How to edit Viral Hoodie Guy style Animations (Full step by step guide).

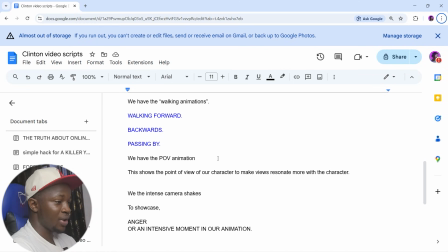[4:08]
This shows the point of view of our character to make the viewers resonate more with the character. We have intense camera shake to showcase anger or intensive moments in our animation. Those are basically the animations that you need to know. If you want to do more advanced animation like blinking animation, hand movements, and stuff like that, you can simply use After Effects.
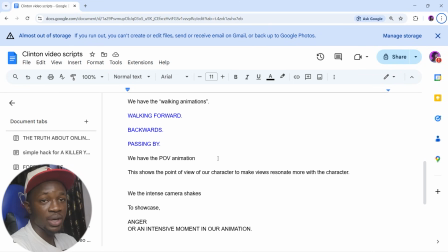[4:27]
Comment down below if you want me to make an After Effects tutorial on those, but this one will be focusing on Premiere Pro so that people using CapCut and other softwares can find a workaround and do the same thing as we are doing.
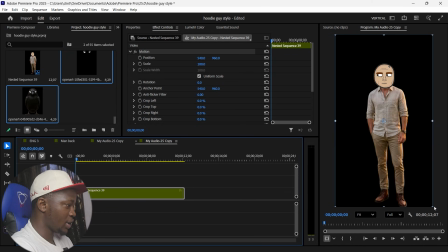[4:38]
Now the first thing we want to do is the walking animation. Let's try the walking forward animation.
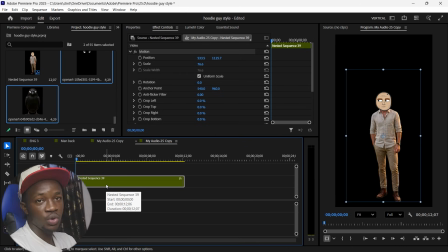[4:42]
Let me share some tips on how to make this look 3D and this character is actually walking forward, because we could just add a scale keyframe, then scale it forward, and call it a day. But this doesn't look like a walking forward animation at all. This just looks like the guy is growing.
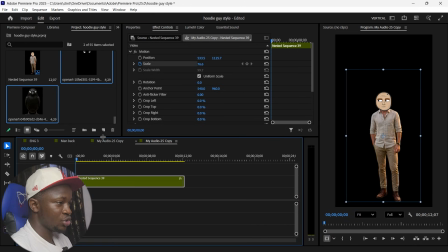[4:59]
So we want to avoid that, and let's just go back to the folder. Make sure you download the folder.
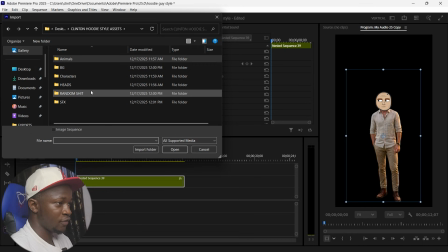[5:04]
It's in the link in the description, or you can just find your stuff yourself if you have the time, but this will save you a whole lot of time.
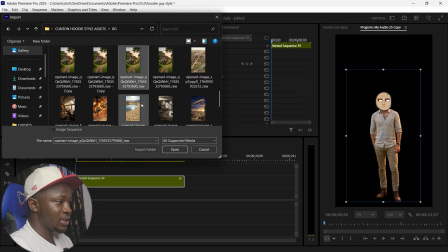[5:12]
So let's say we go to the background. Let's choose a background. In this case, let me just choose this background, and we scale the background to the composition.
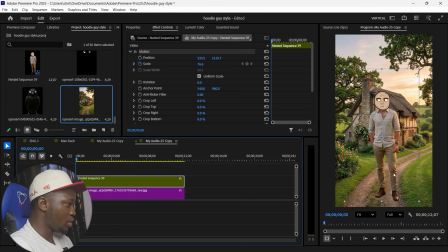[5:20]
Now this is already looking okay, but we don't want to leave it this way. We want it to be obvious that this is a background and this is just a character on the floor. So we want to emulate a real camera. So what we'll do is look for camera blur and just add a little bit of blur to the background.
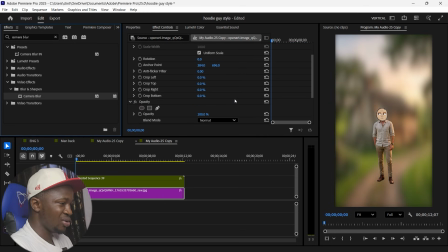[5:39]
You can add it on an adjustment layer, but I don't like that, to be honest. So you just add a camera blur to the background. Make the camera blur percent maybe like 1 or 2, not too much, so that the background is also visible. Now add a shadow, drop shadow to your character, and there you go.
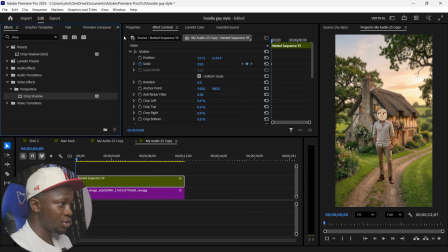[5:59]
You have a drop shadow on the character. You can just, edit your drop shadow the way you want. Distance and then softness. The drop shadow shouldn't be too much, just a little bit, so that it separates our character from the background. Now to animate this guy walking forward, it's pretty easy.
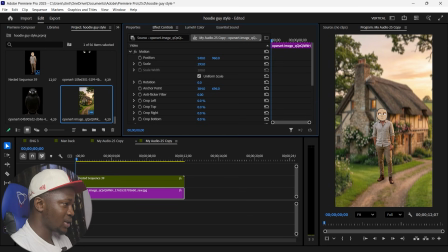[6:15]
First of all, we want to scale this forward, maybe like, let's say 190, and then go to the effects and presets. Make sure you are using the 2025 version of Premiere Pro. If you don't have the 2025 version, you can just message me on Discord.
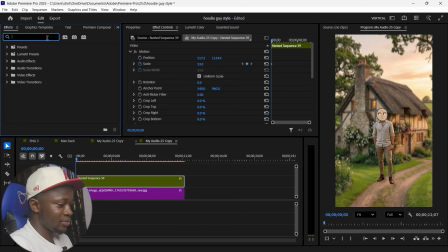[6:30]
I'll teach you how to download it for free. Adobe, don't arrest me, please. But you can also just look for this wiggle preset. It's by FL Studio. You can check online FL Studio presets and then download this for your Premiere Pro, any version that you're using.
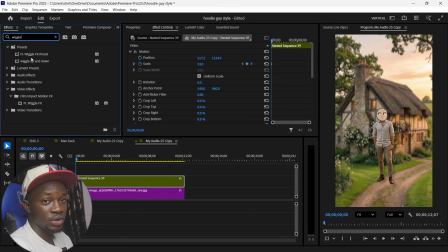[6:45]
But it's better on 2025 version because there are so much options and it's literally built into the 2025 version of Premiere Pro. So let's see. There's the wiggle FX presets. You add it on your character. So basically what this does is just make your character wiggle around.
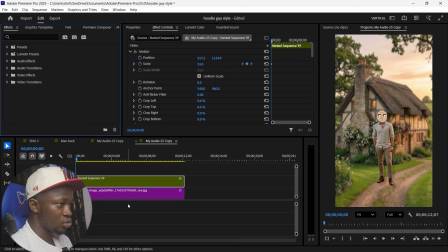[7:02]
And this is what we'll be using for camera shake later also, but let's do this working animation first. Now we will go to the effects control. What we want to do is to put the horizontal range on 0 and vertical range, let's just say 1, and this just makes our character move up and down.
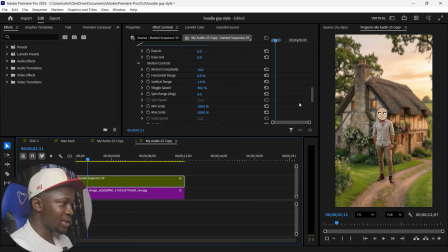[7:21]
If you notice on the original animations of this kind of videos, basically the characters are just moving up and down and then walking where they want to go to. It's not like the legs are being animated. So the wiggle speed, let's add something like 200. This wiggle speed is like basically how fast the character moves up and down.
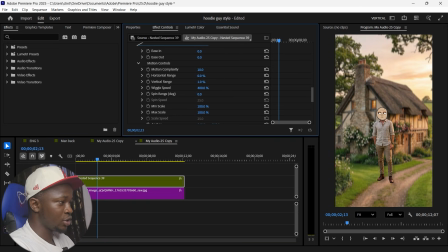[7:41]
If you want it to look like your character is running, you can crank it up to like 400. And if you want it to look like he's just walking, you can put it to like 250 or something. And after creating this, what I usually like to do is to make it a preset so that next time that I want to use it, I won't have to create it all over again.
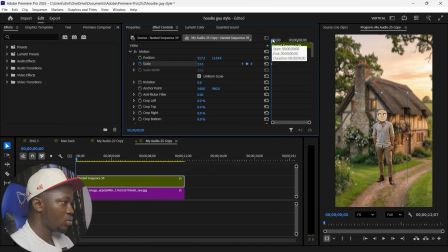[7:58]
Okay, after doing that, go to the motion, add a scale keyframe, and then scale this guy forward a little bit. So when we watch it again, it looks like he's moving forward, but it's not that interesting.
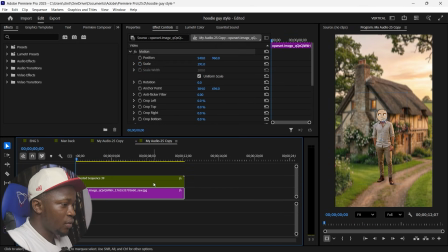[8:12]
Now remember that we scaled the background forward a bit, so when someone is moving towards you, it looks like the background is getting farther and the person is getting closer. So what we want to do with the background is add a keyframe to the background, and then as this guy moves forward,
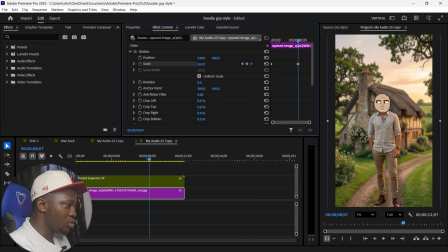[8:27]
we just move the background slowly go back to original. So when we watch this again, this actually looks like the guy is moving forward.
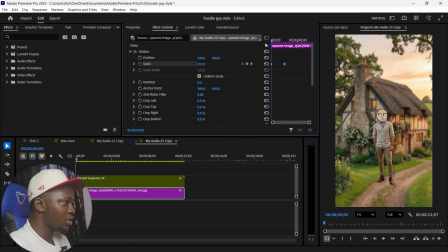[8:36]
You can adjust the keyframe. Obviously, this is not the final results. You can just adjust the keyframe the way you want to. You're a video editor, you should know what the fuck to do. So already, this looks like the guy is walking forward.
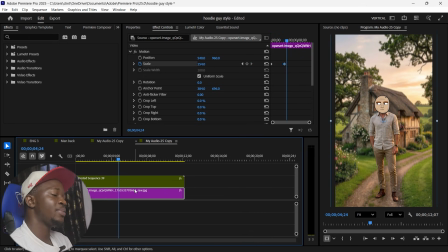[8:46]
We are done with our walking forward animation. This same thing applies to when you want to do a passing by animation.
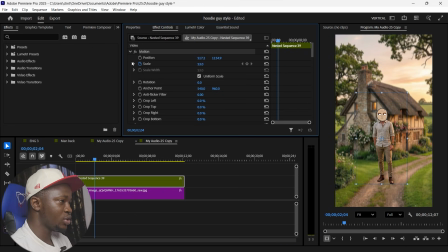[8:53]
Instead of using the scale keyframe this time, use the position keyframe. Add a keyframe here. Then just simply drag your guy to the side. When you watch it again, it looks like the guy is moving sideways. Don't add a scale keyframe on the background when the guy is just passing by.
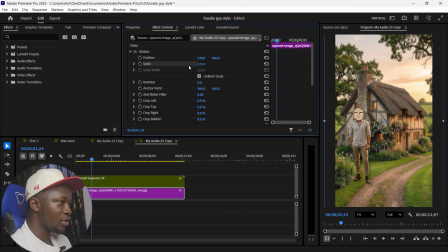[9:11]
It's a different thing. It should look like this, but if you want it to look more dynamic, you can obviously scale your background, add a position keyframe to your background, and when it's moving, you can just move the background with the guy a little bit so it looks like this.
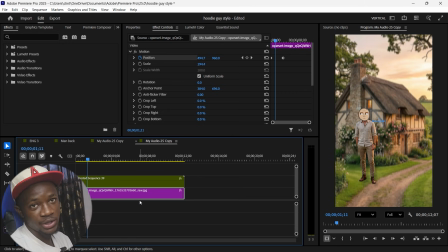[9:24]
Obviously, it's going to be better in your own case. This is just for the tutorial purpose, so you know how it's actually animated.
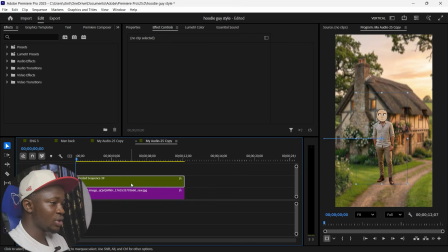[9:30]
Same applies to walking away animation. So instead of showing the front of the guy, since it's a walking away animation,
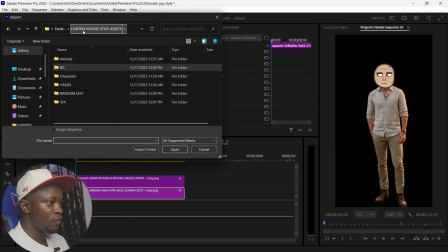[9:37]
what we'll do is go into the folder and look for the back of the head of the guy.
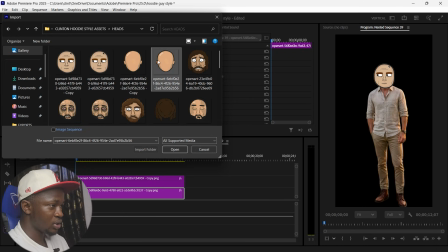[9:44]
This one we can use this one. Import this one.
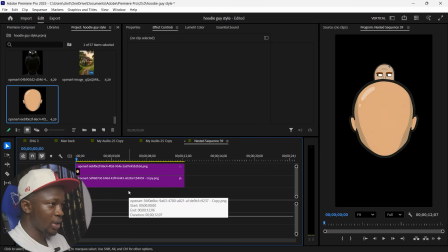[9:48]
And instead of the guy's body facing forward, we can use where the guy is looking away from the camera.
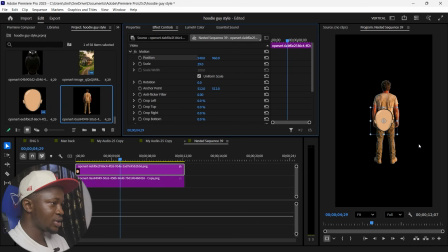[9:56]
So since we've added both, you can just, arrange this, put this guy's head here, so it looks like he's looking away. If you don't want to use this, you really don't have to. You can just use this character facing back, and you don't have to use the head, but it doesn't really matter. What really matter are the faces of these characters.
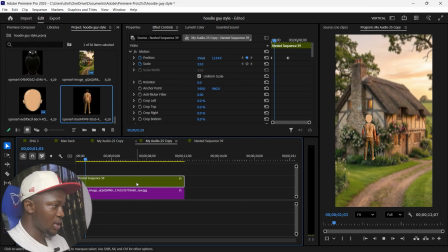[10:15]
Go back to our main sequence, and then the keyframe is already added, so we are going to remove the keyframe.
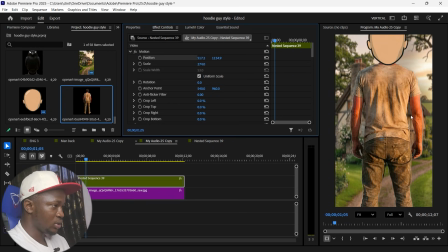[10:22]
Then we'll scale this guy forward and position him a little bit down like so.
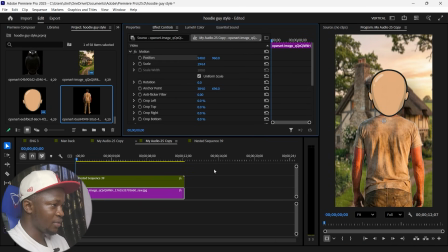[10:28]
Also, don't forget to remove the keyframe of the background, and then it's easy. Just keyframe the scale from here and then make him just smaller, and make sure you keyframe the position also, because it just looks like it's shrinking down,
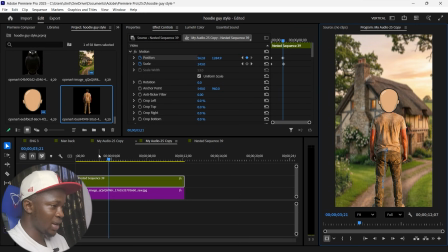[10:45]
and you can just keyframe the position to be around like this. So this already looks like the guy is walking away. Then don't forget, add some scale keyframe to the background.
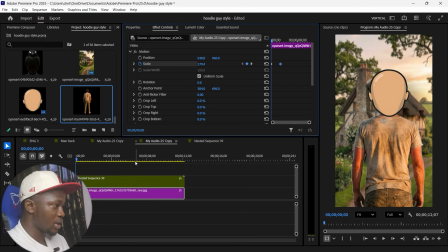[10:56]
This time it would be in reverse, so do this, and it looks like the guy is walking away.
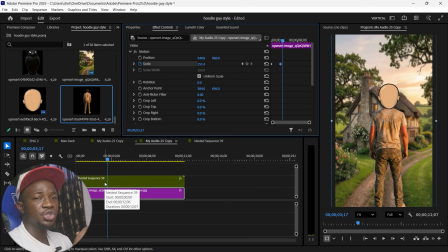[11:05]
That's basically everything about the animation, just showing this character walking from one place to the other, doing something. If you want to add more emotion, then add blinking animation or hand movement. That you have to use After Effects. This is not an After Effects tutorial, I'm sorry. If you want me to make a tutorial on After Effects, make sure you comment down below and I'll do it.
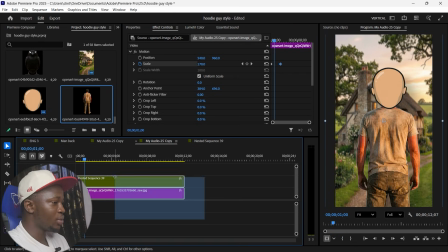[11:24]
So we are done with the working animation.
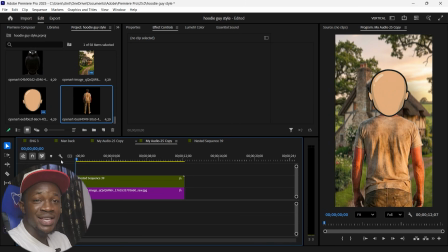[11:26]
Let's use this scene as an example and say, let's say it's an intensive moment, like something is burning or something intensive is happening. We can simply just add an adjustment layer, say adjustment layer, and same thing,
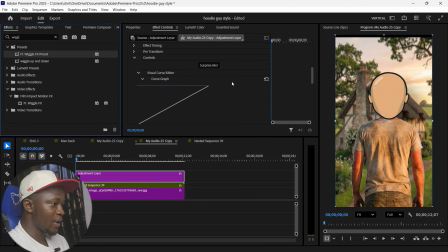[11:40]
go to the wiggle preset, add the wiggle preset to the adjustment layer, and then you can just edit this preset the way you want.
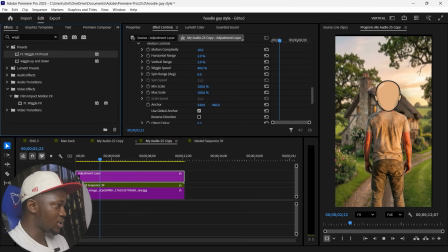[11:47]
First of all, you can see these black borders from adding the wiggle preset on the adjustment layer. So what we are going to do is to scale this forward a bit so the black border disappears.
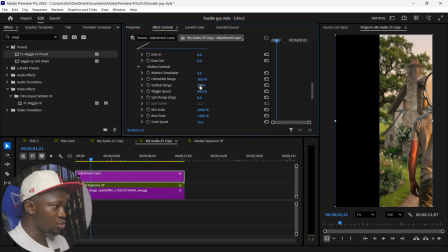[12:01]
You can just play around with the controls to get the desired result,
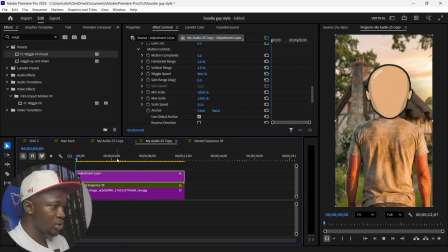[12:05]
but mostly what you just need to adjust is the wiggle speed, so it goes like everything is shaking, like it's an intensive moment.
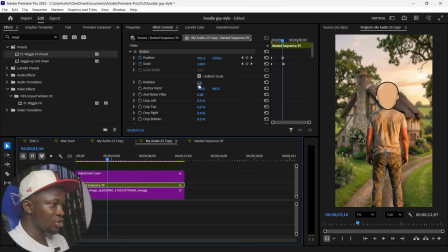[12:12]
This already looks like this guy is running away. I just need to increase the wiggle speed of this guy also.